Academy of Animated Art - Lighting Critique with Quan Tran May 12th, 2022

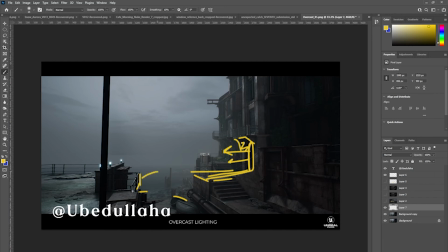1484s
It's probably, unless it's blasting out, you probably won't get this far, but maybe, um, these areas here could get a little bit of contrast. So you start maybe telling a story, maybe,
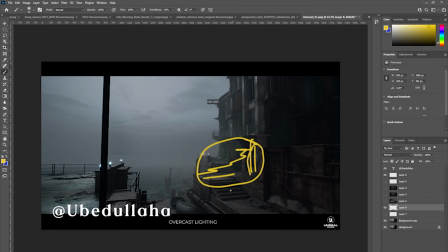1502s
someone's coming out or something's happening, something to focus your eye to.
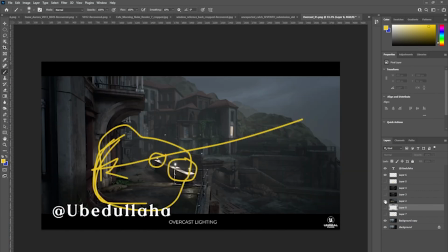1508s
I guess my main critique of these images is that
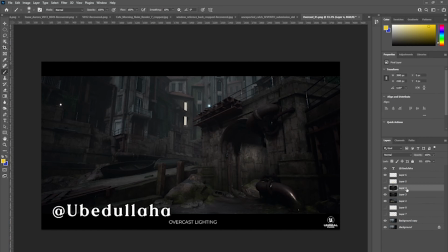1515s
it's reading quite flat, and I know that with overcast lighting, that's kind of the point,
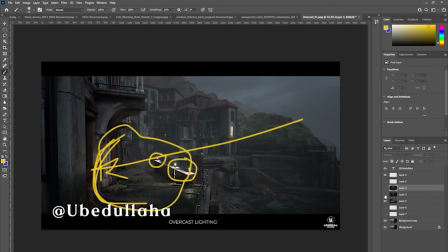1521s
but perhaps introduced some lighting element to bring back in a little bit of contrast.
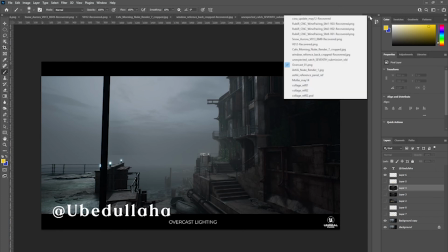1529s
But otherwise, looking really sweet. Thank you.
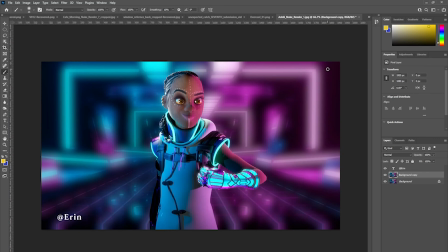1536s
Erin, uh, this is like very bright and exuberant. I'm really loving the way you've lit this character.
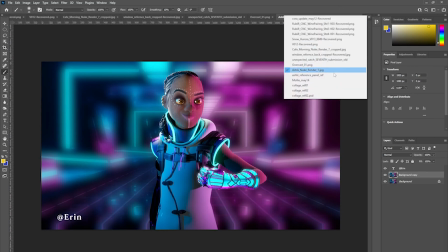1547s
And let's have a look at your reference.
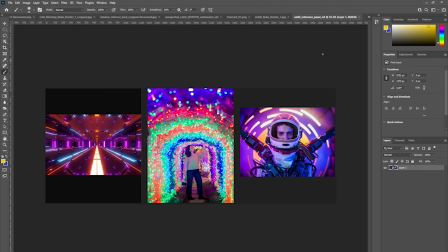1551s
Yeah, so really sort of lots of purples and blues, um, pinks, and I would encourage you to maybe try bringing in this warm light here somehow
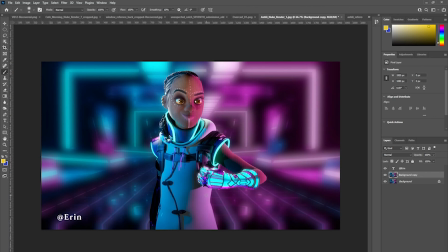1572s
as a way to make it pop, because right now the foreground character, you know, really you can tell that the environment's definitely
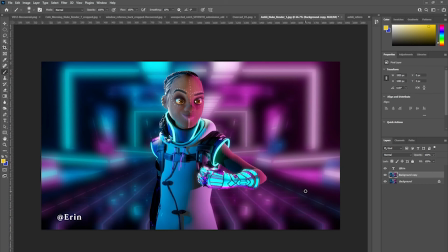1587s
they're in this environment, but on the other hand, um, this person feels like a little bit flat because there's no um, maybe with the exception of this this rear kicker here,
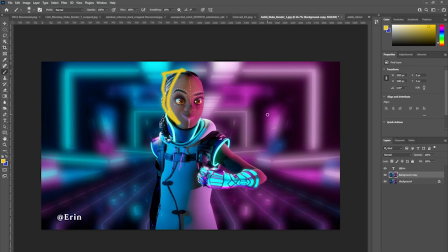1606s
um, there's no real difference between the values of the main character and the background. So it could be just a case of, you know, just introducing um,
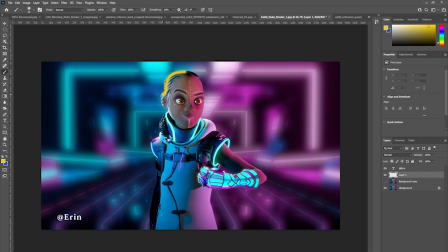1627s
like a warmer, hotter kicker here. And that might just do it for now.
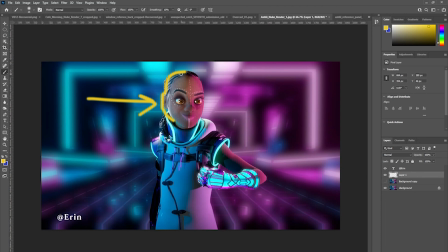1641s
Try that. See how you go, but maybe introduce a little bit of warmth again to get that sort of the color latitude into the image. So warmish light to contrast with this kind of cool cyan blue light,
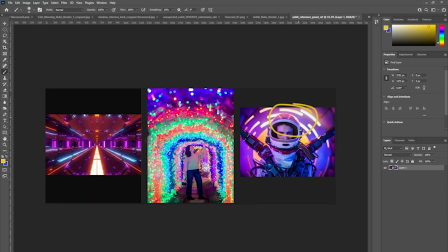1659s
um, kind of like here. See how you go.
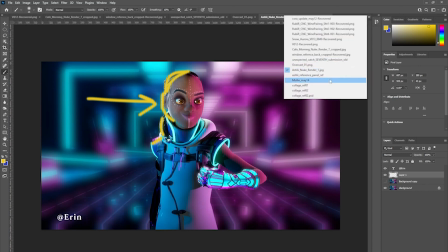1665s
Cool, looking good though. Molly.
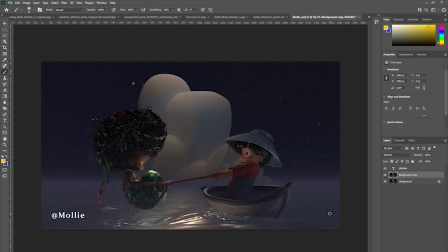1671s
So this is this is a very atmospheric image. I really like it because it feels very integrated already. You know, obviously there's a top, there's a moonlight coming from the top.
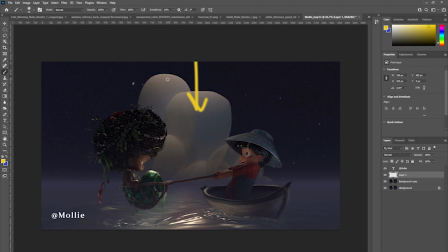1690s
We don't see the moonlight, but that's okay because it's defining this kind of glacier iceberg thing at the back, and you can see it lighting up um, the water there.
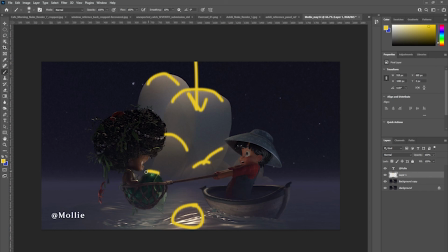1708s
And I guess we're getting some hits here on the mermaid's knee. And I like that there's enough bounce to kind of etch out that hair detail there and there. Um, it's a really good first pass.
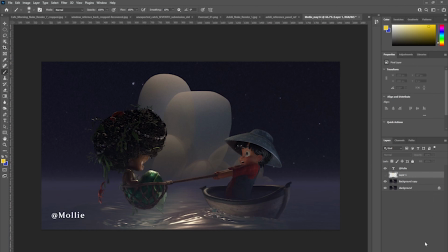1728s
I would maybe take a look at what's happening with her eye, because I feel like the iris and the pupil aren't showing up. Maybe it's just a pose, but take a look at that.
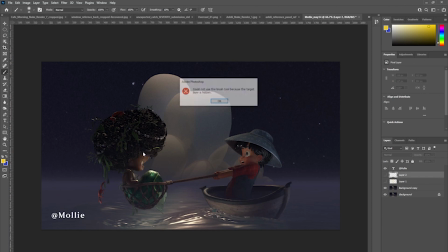1745s
Um, but I like the the bounce that's happening, the bounce that's happening on her face there. That's really good. Same here.
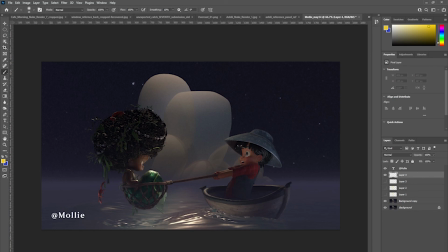1759s
Um, Maybe consider adding a little bit of bounce underneath here, because I feel like, you know, this boat here is being lit by, the reflected moonlight.
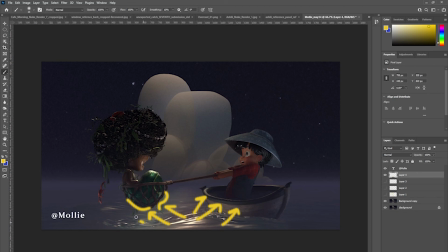1777s
But maybe you could give the same sort of attention to her and maybe that little crab dude too. Um, Maybe even a little bit of, um, the underside of her hairdo here.
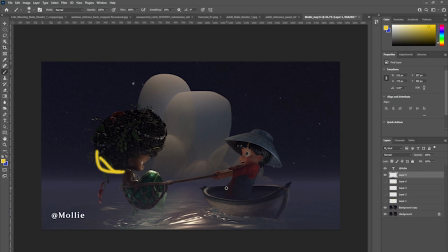1800s
But otherwise, just get some more here, some more here in the crab dude. Um, but it's looking pretty good out of the box there for me.
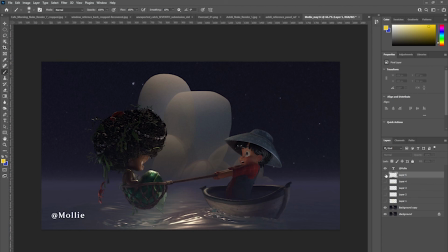1821s
Maybe reduce the contrast in the back, either reduce it a little bit more, so introduce more fog.
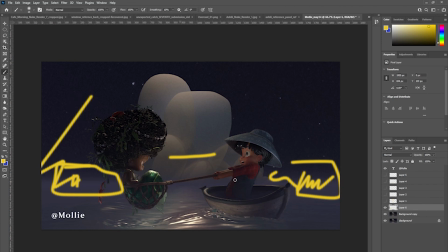1837s
Yeah, I would maybe make it even a little bit less contrasty by introducing the fog, just so the foreground characters pop a little bit more, and maybe even reduce some of these foreground fog here.
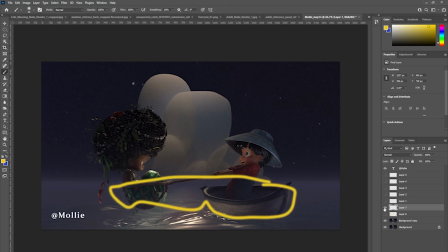1856s
I mean, I actually really like um, the sort of the fog or the level of contrast in these foreground characters, but maybe just a tiny bit, just make them a little bit more contrasty.
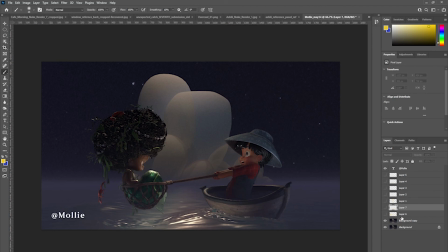1875s
Um, but all in all, it's looking really good. All right, so that's it for this one. I'm going to do part two because I know there's maybe two or three more people.
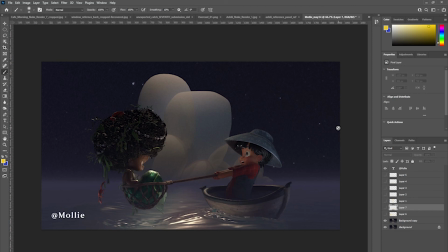1892s
I'll follow up later on today, but overall, it's looking